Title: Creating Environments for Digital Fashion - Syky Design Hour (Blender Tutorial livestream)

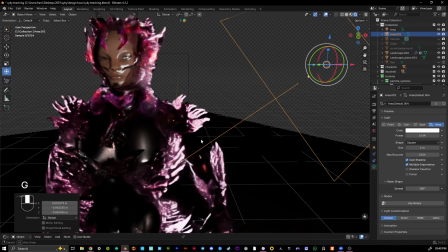(45:24)
And for this one, I like to keep it quite small,
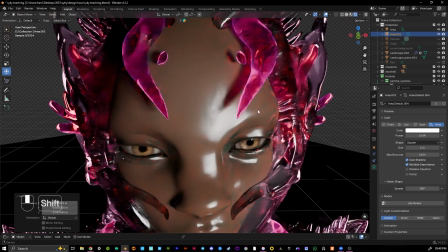(45:28)
just because the way I have like skin shaders set up on my characters, they're really shiny and reflective.
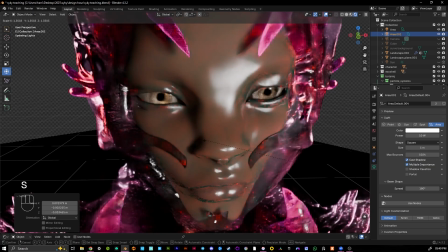(45:34)
And if you have a light that is too big,
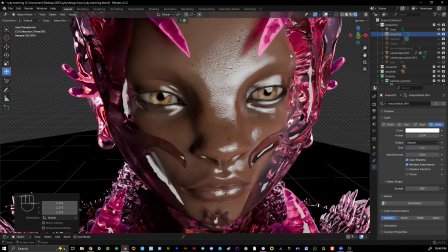(45:38)
you just get like washed out skin and large areas of kind of white, which on like a lighter skin character isn't such an issue. Like when you're lighting darker skin characters, it's definitely something you have to be a bit more aware of.
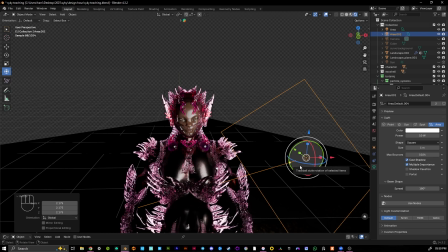(45:52)
Is not to like wash out the skin, because it's something that happens a lot more easily with digital skin than real skin from my experience.
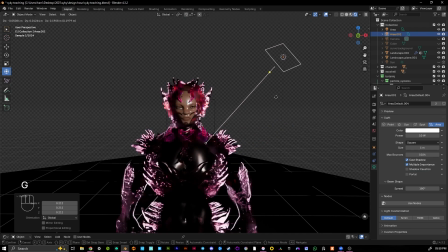(46:00)
So yeah, with making sure that the light is not too bright. There's a few different ways to turn down the brightness of the light. You can, number one, change the power. Obviously, that makes a lot of sense. You can also change this value here for the color between white and black.
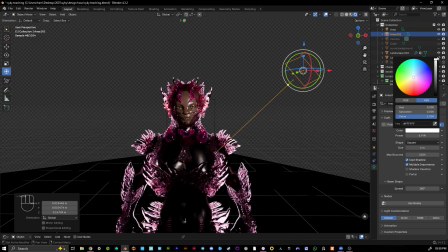(46:18)
That's the same as changing the power from 0 to 1000 or whatever. And you can also just move the light away from the character. Sometimes it helps to have 2 windows open, and you can have one
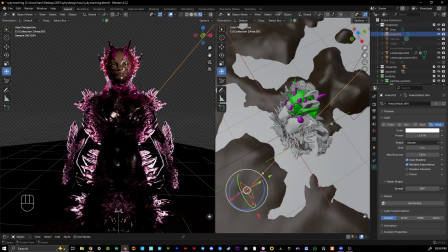(46:31)
with the camera view and then the other one where you're going a bit crazy and seeing it from above and moving it around.
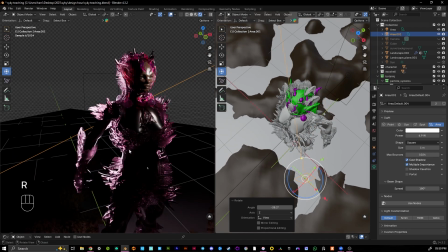(46:40)
Maybe we don't want to see the character from front on, and we would position the camera.
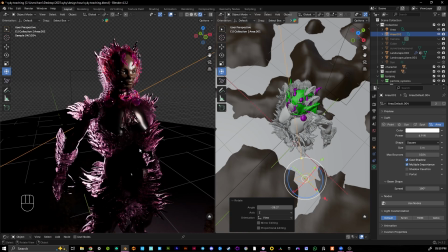(46:45)
We haven't done the camera yet, but maybe say the camera is somewhere like this.
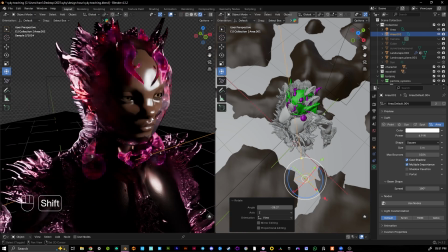(46:49)
I would say traditional portraiture kind of rules, Hollywood lighting rules, is to have the side that is facing away from the camera being brighter than the side that is facing the camera. This also helps like with the separation of the subject from your background, and also,
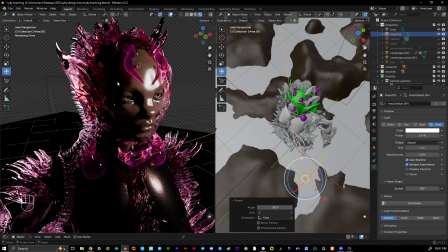(47:09)
yeah, just with kind of, I'll show you, this is how it looks from this side, right? It looks very interesting, and this shadow here on the face is actually really nice. And if we see it this way,
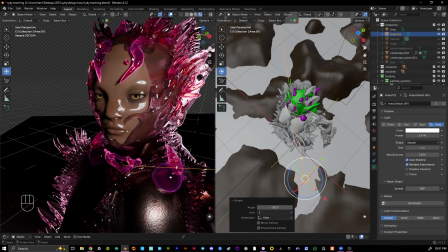(47:20)
it looks really flat because we see this in way too much detail, and all of the interesting shadows are on the other side of the face that we're not seeing so much.
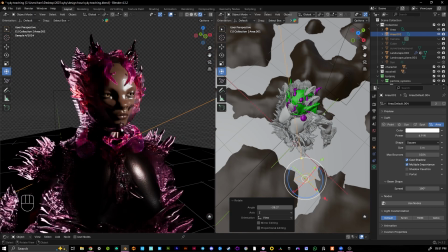(47:31)
So yeah, it really helps like thinking about this lighting from behind or lighting from the sides, not lighting from directly in front, unless you're trying to do like a flash photography looking piece.
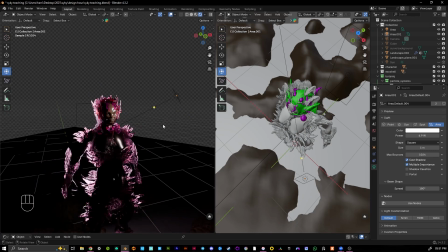(47:44)
And yeah, that's kind of, for lighting, that's most of it.
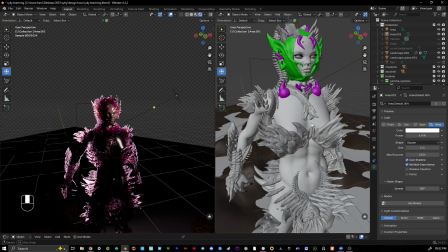(47:49)
Something I also mentioned is to have maybe a light just for the eyes.
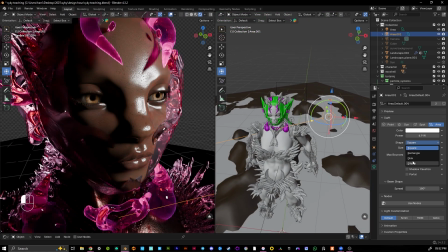(47:56)
I also usually will change these to be circles instead of squares, because you get a different shaped reflection.
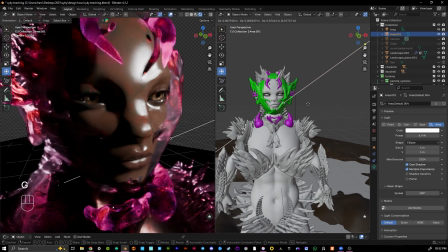(48:04)
If I can even position this so that you see
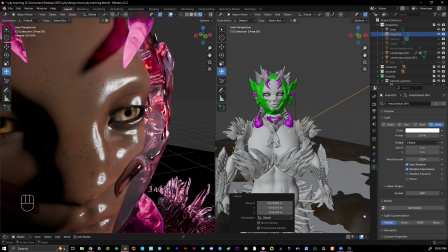(48:11)
here, for instance, ooh, the reflection in the eye is a really nice circle. If I were to change the light to be a square, it's really small to see, but this reflection is a square, and usually in real life you don't see like square reflections.
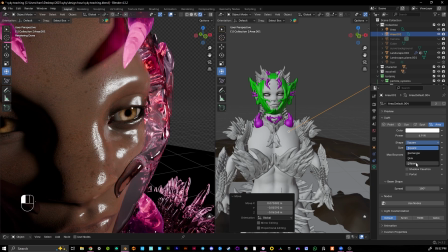(48:31)
You would do, but not so regularly. So I always change all of the area lights to be ellipses or discs, and it also helps with like these reflections on the skin looking a little bit more kind of gradiented and soft.
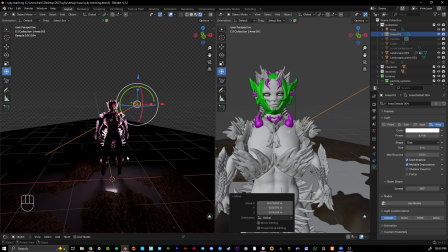(48:48)
Cool. Right. Something else we need to add in is a background, because the camera is just in the default position,
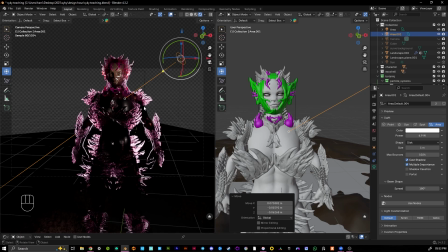(48:54)
but if you were to look now, we see the landscape and it disappears off, and we have all of this area to fill.
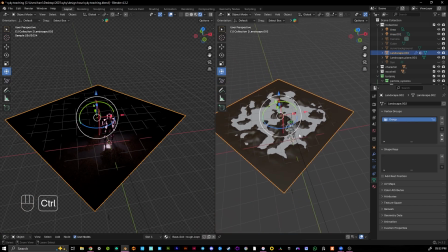(49:02)
So some things that I like to do would be first to duplicate the landscape a little bit,
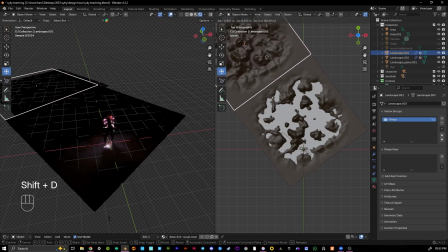(49:11)
so we can go from above and go Shift D. You can also use, for instance, the array modifier.
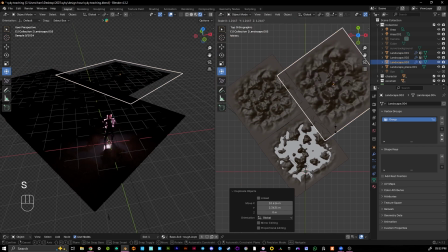(49:20)
That's really great if you wanted like a really even one. What I do is just duplicate it a few times and make the other ones really big, because they're going to be hidden in the background.